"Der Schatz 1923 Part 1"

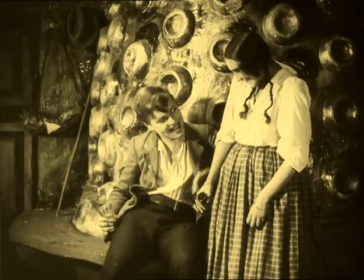Es ist ganz entscheidend,
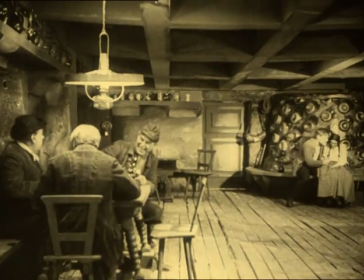dass hier natürlich Arno aufgebaut wird als Gegenfigur zum Gesellen des Glockengießers und dass der Versuch des Glockengießers,
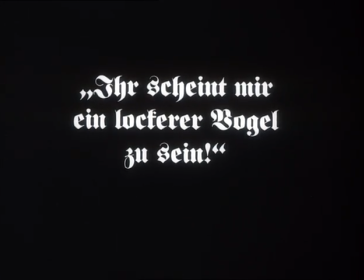sich die Tochter des Hauses zu erobern, dass dieser Versuch fehlschlägt und dieser Versuch von vornherein auch eine sehr,
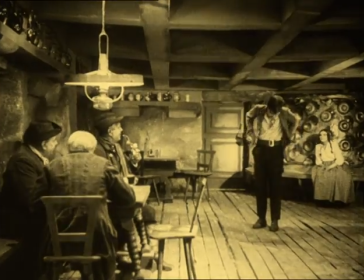sehr eigentümliche Art ambivalent gezeigt wird. Mit dem Blick des Glockengießers auf die Tochter des Hauses
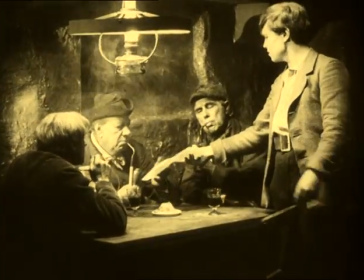wird das Bild der Welpen und der Hündin verbunden,
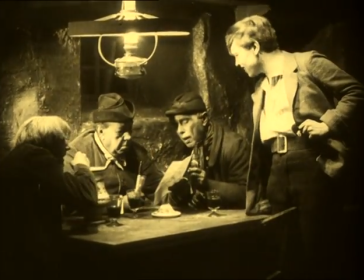sodass sie insgesamt den Eindruck vermittelt bekommen von einem sehr archaischen Vorstellung von Sexualität.
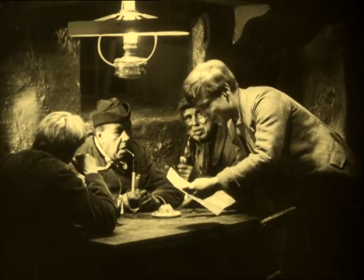Und genau diese acharischen Vorstellungen von Sexualität werden mit dem Glockengießer Gesellen verbunden,
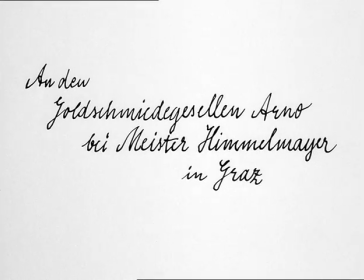während hier Arno im Grunde dargestellt wird als, wenn Sie so wollen, moderner Liebhaber.
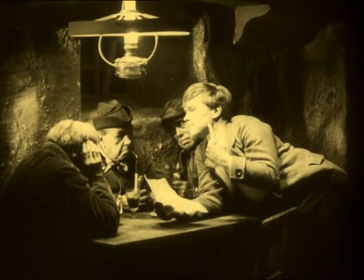Und zwar durchaus modern auch in der Freizügigkeit und ich glaube, das ist etwas sehr entscheidendes für diesen Film,
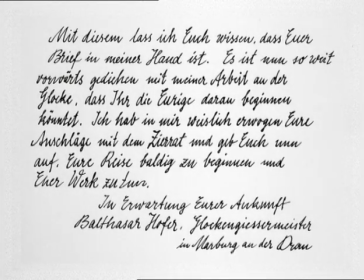dass Sie im Grunde, wenn Sie diese Szene im Wirtshaus, die gleich an den Anfang gesetzt ist, sich anschauen, dann werden Sie feststellen, dass dieser Film oder dann gibt der Film gleich von vornherein den Hinweis, dass er im Grunde von sehr modernen Vorstellungen von Sexualität handelt, im selben Zuge, wie er eigentlich eine Geschichte erzählt,
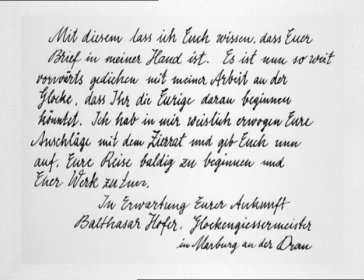die sich ganz altertümlich gibt. Und die Szene im Wirtshaus wird ja auch enden mit einem Umschnitt, der Arno zeigt, der sich die Zunge schnalzt mit Blick auf die Bedienung und wir wissen ganz klar, was hier danach passieren wird.
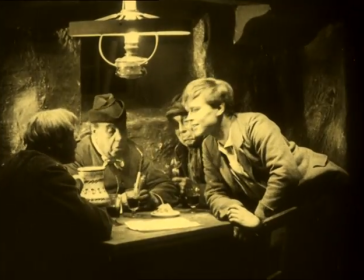Das Interessante, wenn Sie diese Szene benennen, das Interessante ist,
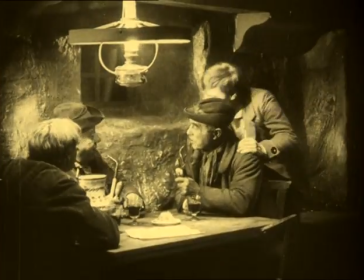dass auch das sich wieder doppelt, wie alle, alle wesentlichen Elemente des Films sich doppeln.
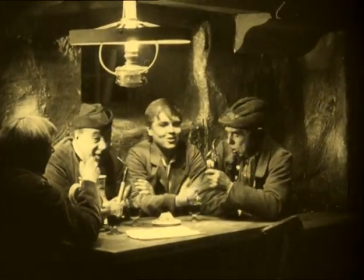Wir haben nämlich am Ende Das erste Mal,
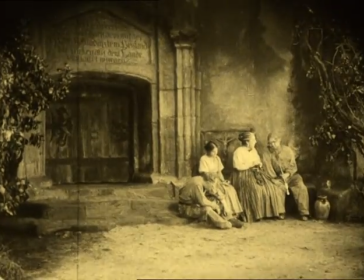die Liebesszene, wo sozusagen der Goldschmied Arno mit der Tochter des Hauses...
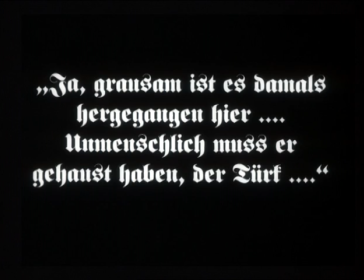Wir kommen darauf zurück, aber es ist sehr wichtig an dieser Stelle zu sehen, dass diese Affäre eigentlich auf eine sehr beiläufige Art erzählt wird, so wie man sich das in den 20er Jahren eben auch beiläufig erzählt.
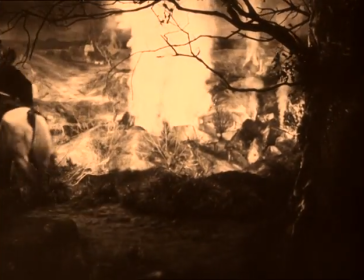Und wir müssen unbedingt an dieser Stelle auf die Rückblende zu sprechen kommen. Es geht um den Türkenkrieg, um Brandschatzung und um Opfer.
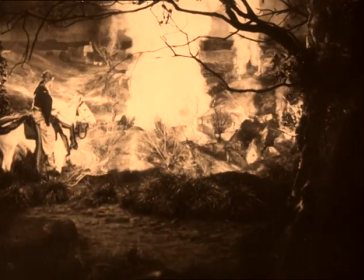Und es gibt ein markantes Bild, wo plötzlich eine Art Schlachtgemälde zu sehen ist.
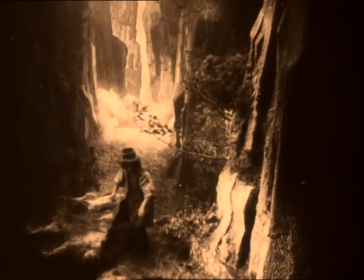Wir sehen eigentlich vorher keine Kämpfe, das heißt auch keine Opfer, also nur Vertriebene.
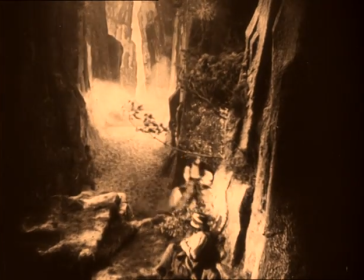Aber dieses Schlachtbild mit der nackten Frau und dem weinenden Baby, was ist da der Hintergrund?
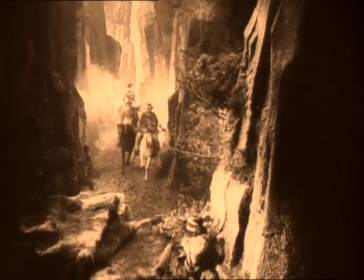Warum ist das so plakativ in dieser Rückblende?
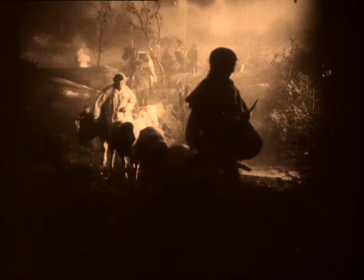Ich denke, hier wird deutlich, dass allein schon an der Art und Weise, wie im Grunde vom Wirtshaus,
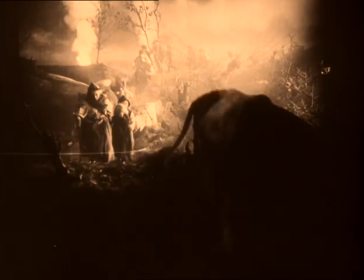was eine sehr moderne Vorstellung von Sexualität letztlich thematisiert,
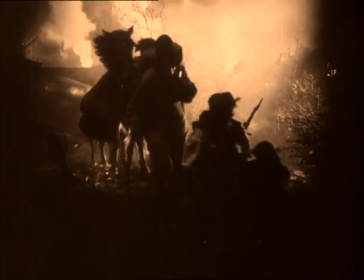übergegangen wird auf die Szene, die wiederum sehr acharisch wirkt,
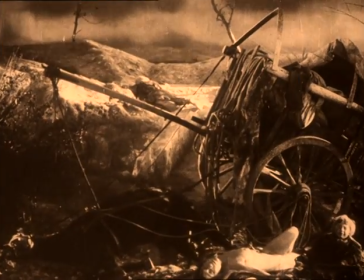nämlich die Familie, die sich vor diesem sehr acharischen Haus versammelt, im Hof versammelt und die Legende vom Türkenkrieg erzählt bekommt.
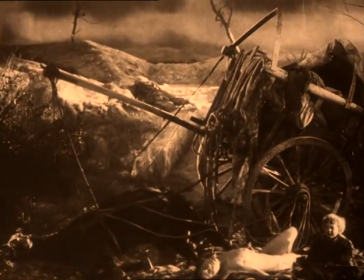Und dann wird diese Legende vom Türkenkrieg auf der Ebene des Bildes wiederum mit Bildern vermittelt,
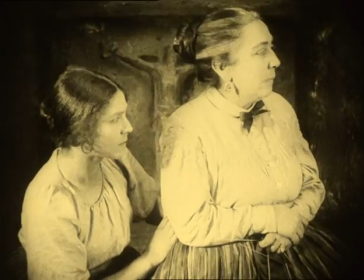die sehr stark sexuellen Charakter haben. Die, was sie angesprochen haben, die Frau und das Baby als etwas, was geschändet ist.
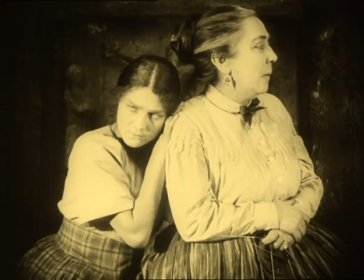Das heißt, hier wird die Familie des Glockengießers in Verbindung gebracht mit einer sehr angstbesetzten, sehr dunklen Vorstellung von Gewalt und Sexualität.
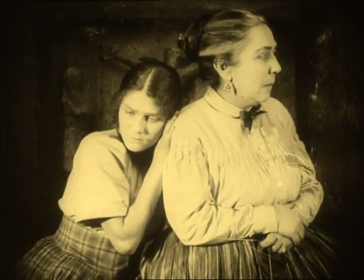Was wiederum deutlich vermittelt wird mit dem Haus,
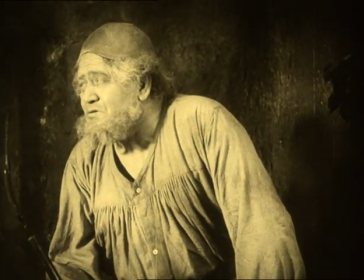das ist dann nämlich der zweite Punkt, dass dieses Dorf nach dem Türkenkrieg zerstört war und dann sehen wir das Haus und von diesem Haus ist fast alles zerstört,
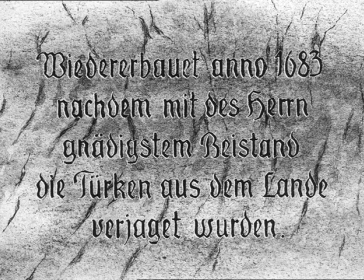bis auf jene Säule, von der sie gesagt haben, sieht aus wie ein umgedrehter Baum.